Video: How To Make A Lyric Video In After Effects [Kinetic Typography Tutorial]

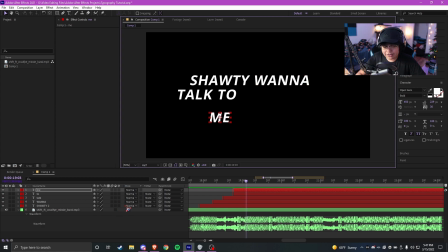255s
We could put it up here, we could put it down here, we could do whatever. Or what I like to do, which is the part that I was talking about earlier, is making these 3D layers. So all you gotta do is go down here in this part, and then just make sure the 3D box is checked. You can also enable motion blur now if you want to. It's not gonna have an effect now, but that's because we don't have any movement.
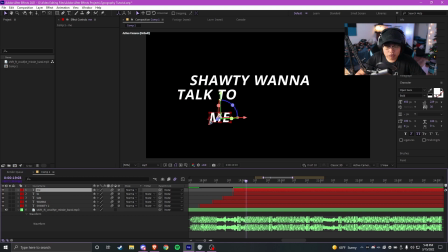275s
So we'll just put that there. And then now that we got it as a 3D layer, if we press R on our keyboard, we have the option to do different types of rotation.
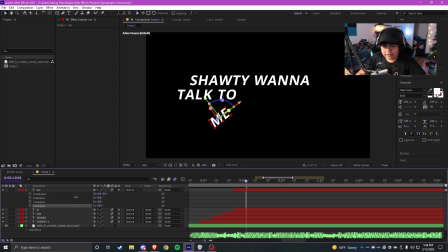284s
So Z rotation will be rotating it like this, almost like either clockwise or counterclockwise. And then X rotation is like this. and then Y rotations like this. We'll be doing the X and Y rotations later, but for now, let's just do a Z rotation since this is the easiest to demonstrate right now.
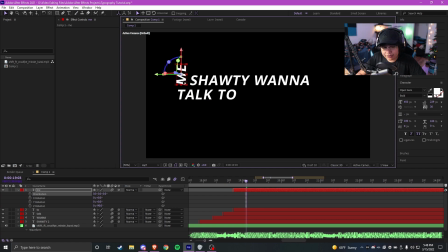301s
So I'll just do negative 90 on here. And as you guys can see, it's pretty vertical, so we could really just like plop it up there and see how that looks if we want. So that looks kind of cool, but I feel like we need some more movement. So we'll change it from me to right.
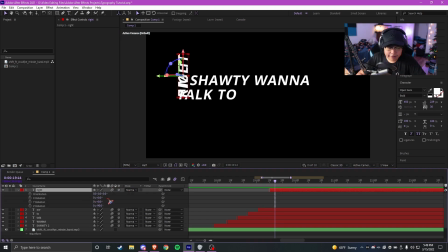319s
And then the next one after that is now. So we'll put that there. We'll go back, press R on our keyboard, and then we can just type in like 180. And then that'll just obviously, you know, make it 180 degrees, which is upside down. So we can really put this wherever.
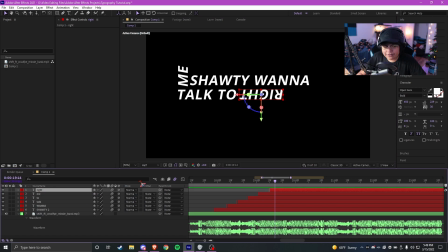332s
We could put it like right here if we want to. That might look kind of cool. And because we have each word on a different layer, we have complete control.
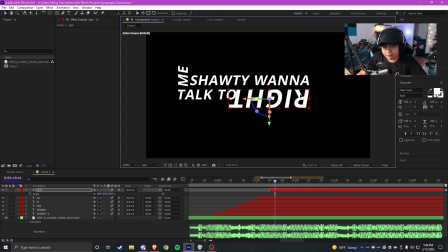339s
So if we want to, we can just resize it like this. Yeah, that's pretty cool as well. So now it's pretty basic, but later in the tutorial, we'll be going into more 3D. For the 3D, we'll be having different like depth of field blurs and stuff like that.
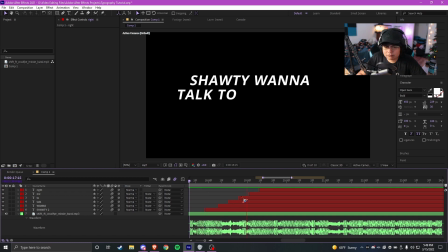352s
So let's just see how this looks so far. So next thing he's gonna say is now.
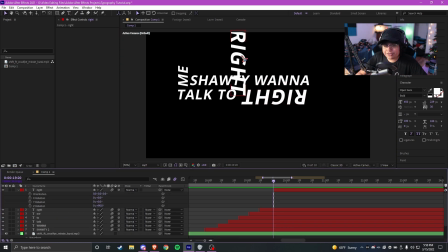359s
So let's add a now somewhere on here. Another tip is that you want the rotations and like the changes in it to be kind of subtle.
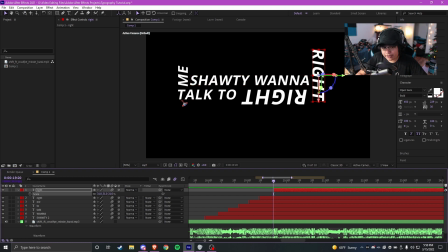367s
You don't want it to be too dramatic, because what we're doing is it's gonna go shoddy, wanna talk to, and then it's gonna rotate to me, and then it's gonna rotate to right. Now the reason it'll go to me first and then right is because me is 90 degrees and then right is another 90 degrees.
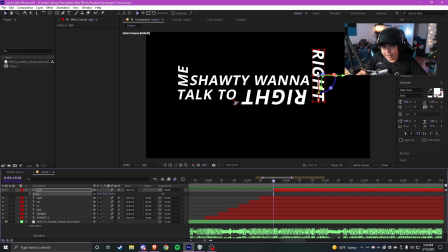382s
Because if you have it go straight from, you know, right side up to upside down, it'll be really fast and kind of too dramatic, unless you want that impact. But I want it to ease into it, so it'll rotate 90 and then rotate more 90. And then right here as well, we got the next one, which is gonna be the word now.
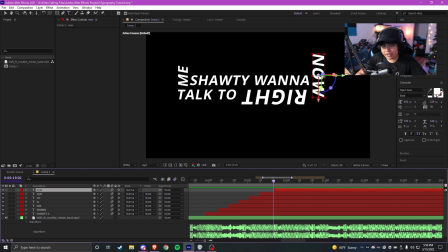399s
As you can see, it's another 90 degrees, because if we have this just right side up, it'll probably be too dramatic. But we can, of course, you know, if you want that impact, if you want it to be super fast movement, you can of course do that. So as you can see, it's pretty solid so far, but it's not too cool.
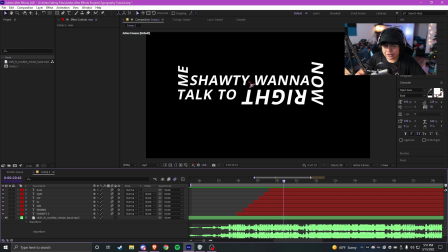418s
As you can see, we're only working on like one dimension. It's still kind of 2D. We haven't really gotten to 3D yet. Obviously, the layers are 3D, but we haven't done any X or Y rotations. So that's what we're gonna do next. So the next verse he says is, "I don't even know you, I'ma smoke loud." So let's start with that.
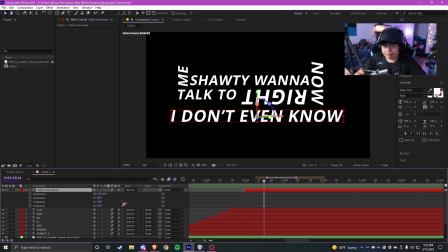436s
So the next thing he says is, "I don't even know you," and he says it kind of fast, so it would be kind of cool if we have each of them on one word, but because he says it really fast, we could honestly just put it on one layer and then do some effects now.
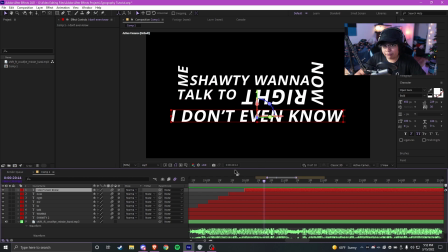450s
So I said step three is the effects, which, you know, on step three, we will get more into effects, but for now, we could even start with like a simple animation fade. So we could just go here over to animation. I don't know why I have million presets, but if you go here, animate,
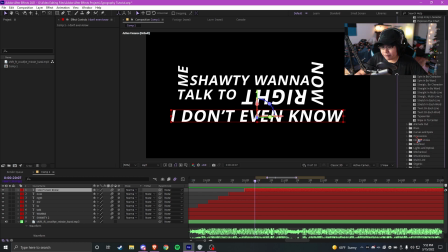466s
text, you'll see a bunch of anime in presets, and then it's pretty self-explanatory. Anime in will have them come in, and then animate out will just have them like go out. Yeah, you can really just slap any of these on here if you want, or you could find some third-party presets online. I probably could make a tutorial in the future about how to make these like text presets.
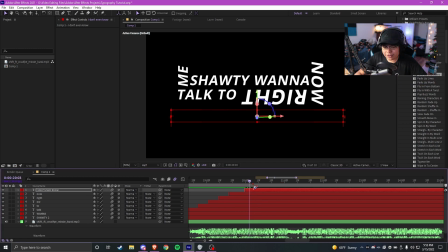485s
The main ones I usually use are fade up characters. This is kind of similar to just like a linear wipe, except it's more for like text. All you gotta do is just select it, drag it on your layer, which I did just now. So he says it kind of fast, so we're probably gonna wanna make this shorter right here. And if you don't have this already open, just press U on your keyboard.